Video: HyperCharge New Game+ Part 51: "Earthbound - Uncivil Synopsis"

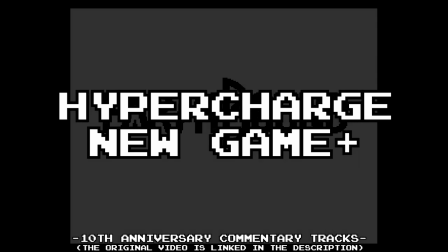0s
All right, Earthbound, Uncivil Synopsis.
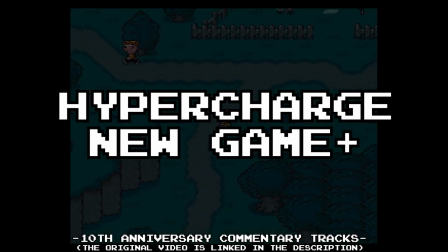6s
This video, again, much like the FF7 video, was one that
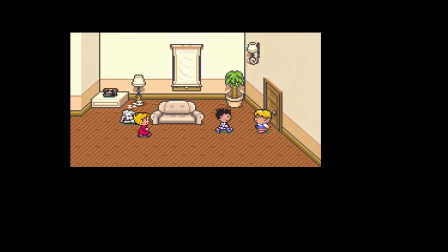13s
I spent a lot of time on this video as well, trying to like nail the pacing and the jokes and stuff.
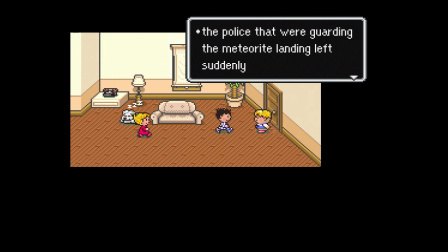21s
And yeah, dude, this video, again, much like the FF7 one, this video is fucking awesome.
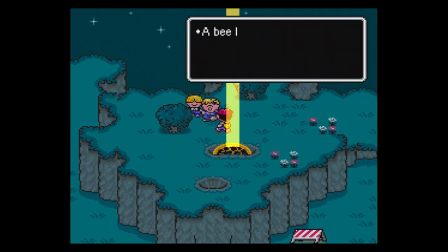31s
And if you guys haven't realized, like, in this video in particular, I am talking so fast and moving so fucking fast because
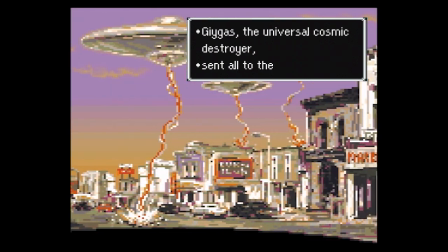40s
one of the problems I had with the original script with this video,
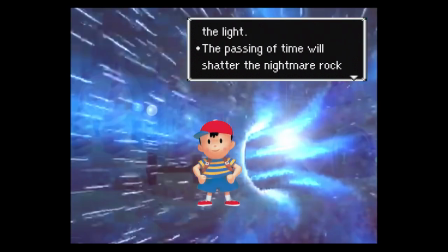43s
much like FF7, was, again, so much details, so many things to talk about, you know, and like, so I
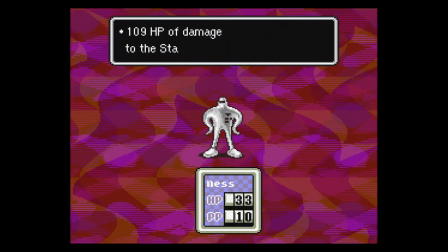54s
like during the intro of this video, I am speed running the fuck out of the details and like going,
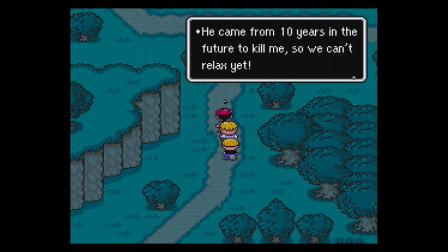60s
this video is on crack cocaine. I'm going fucking insane. And like the pacing is god tier.
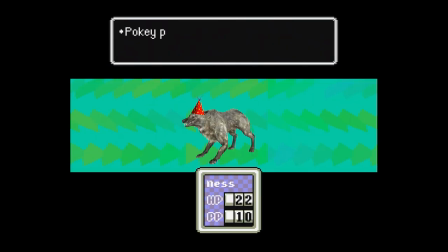68s
Like this is HyperCharge Uncivil Synopsis speed run right here.
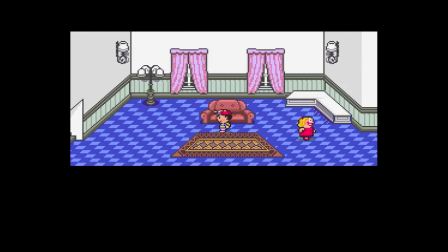72s
And it kind of works, honestly, because like, yeah, dude, Earthbound is such a goofy ass game, you know.
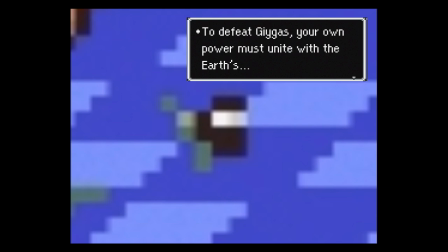81s
It's it kind of works. So it's pretty funny. This is a funny ass video.
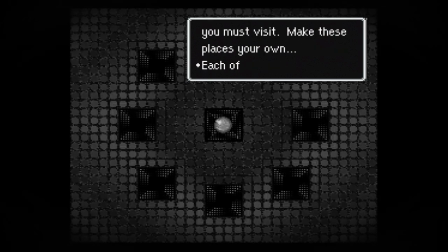89s
And yeah, one of the most kind of
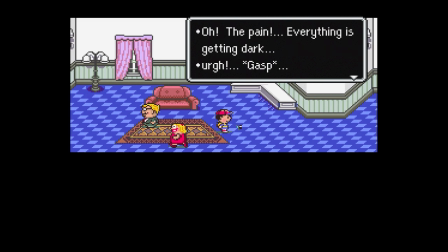94s
this video is really important as well because this was the first video I ever
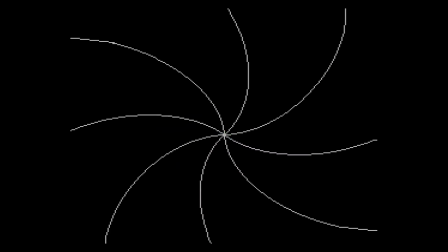101s
I started using After Effects with this video. And yeah, if you're not like familiar with I guess like video editing,
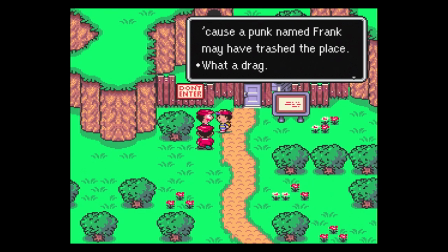110s
like you might not notice the difference because again, like up until this point I was doing a shit ton of editing stuff,
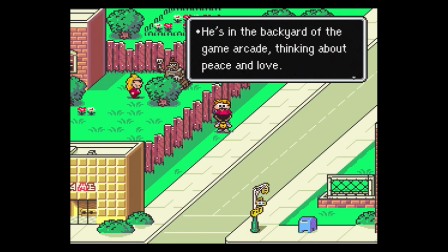117s
you know, like
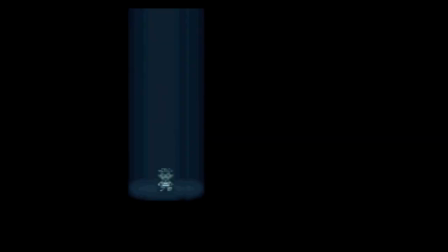119s
but basically I guess like the distinction is essentially After Effects is like the same.
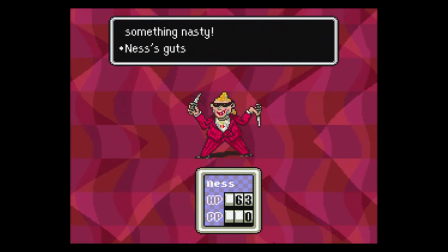126s
It's basically the same. It's a different program as Adobe Premiere, but it kind of links into it.
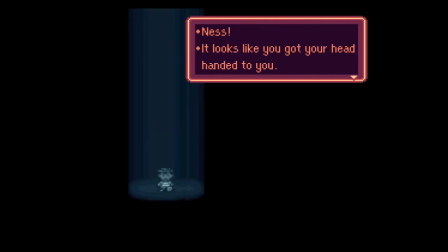130s
And essentially After Effects is designed specifically for like animation.
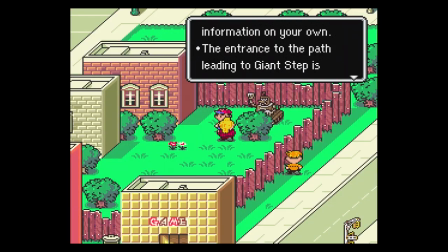135s
And the difference you can do with After Effects is any like kind of motion stuff.
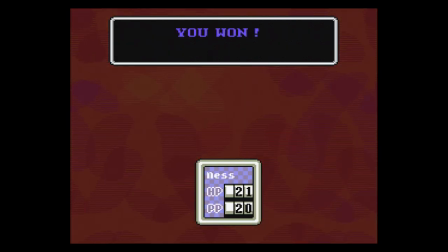144s
It basically makes a lot of the like motion stuff super hyper smooth and like clean as fuck.
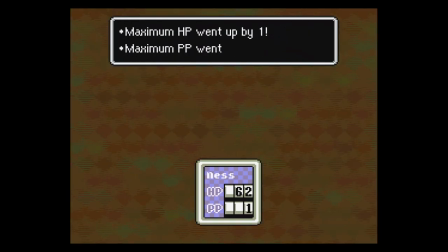151s
So if you'll notice specifically in this video compared to my earlier videos, like when I do zoom ins on stuff,
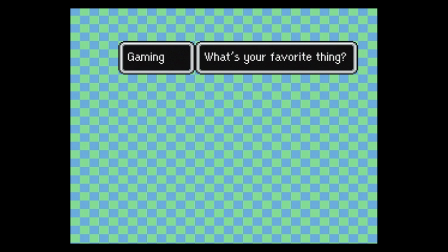159s
like it just does these like super smooth zoom ins and like movement and stuff.
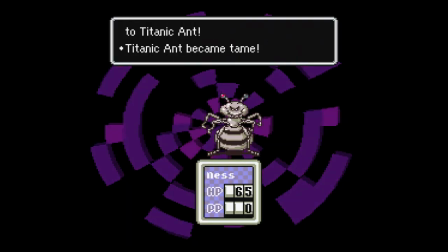165s
After Effects excels at stuff like that essentially. So, and also,
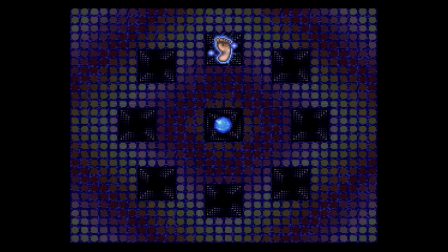172s
in this video in particular, like I'm doing like all these like crazy effects and stuff that like normally I would never do.
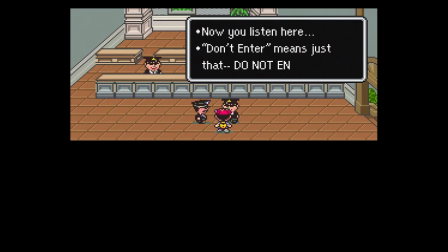179s
And the reason for that is, one, I'm kind of just experimenting with After Effects. I'm trying to like learn how to use the software.
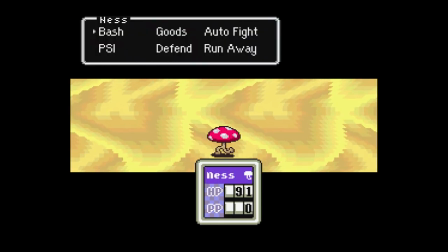185s
So I'm definitely like this video in particular, I'm going way above and beyond like the typical kind of video effects I do, you know?
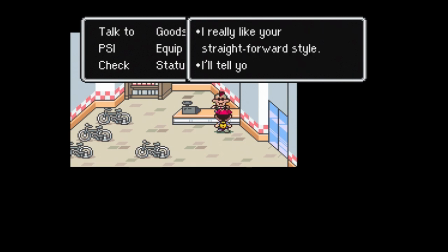196s
And two, the purpose of this as well is, if you guys haven't noticed, like
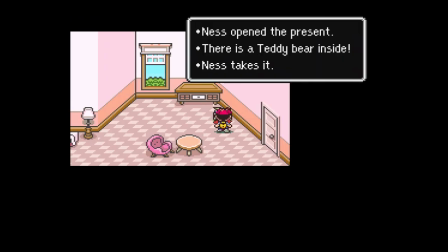203s
I don't do a lot of videos on like SNES games or NES games, and like, especially for Uncivil Synopsis.
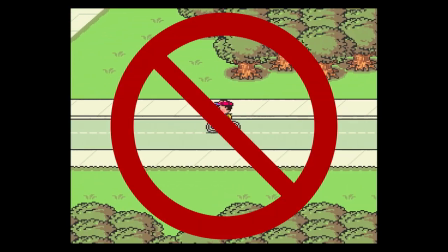210s
And the reason for that is, one, the stories for those old games are like, they're usually not that complicated.
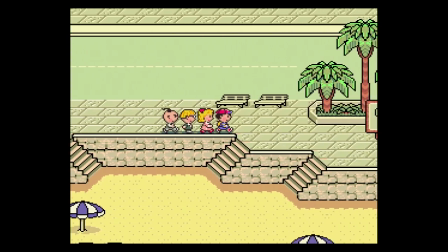218s
So like making an Uncivil Synopsis on like, I don't know, like
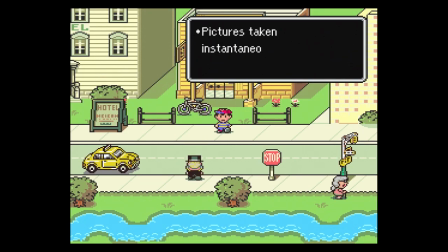223s
Link to the Past or some shit, like it just isn't really like conducive to the format.
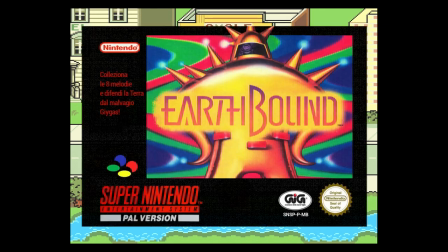229s
And two, like,
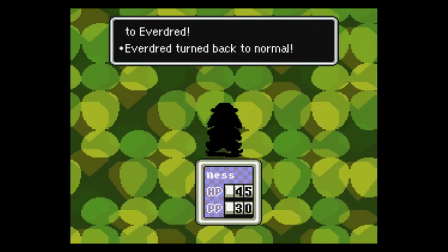232s
yeah, like these SNES games, like, in motion, you know, they're kind of like, they're a little boring to watch.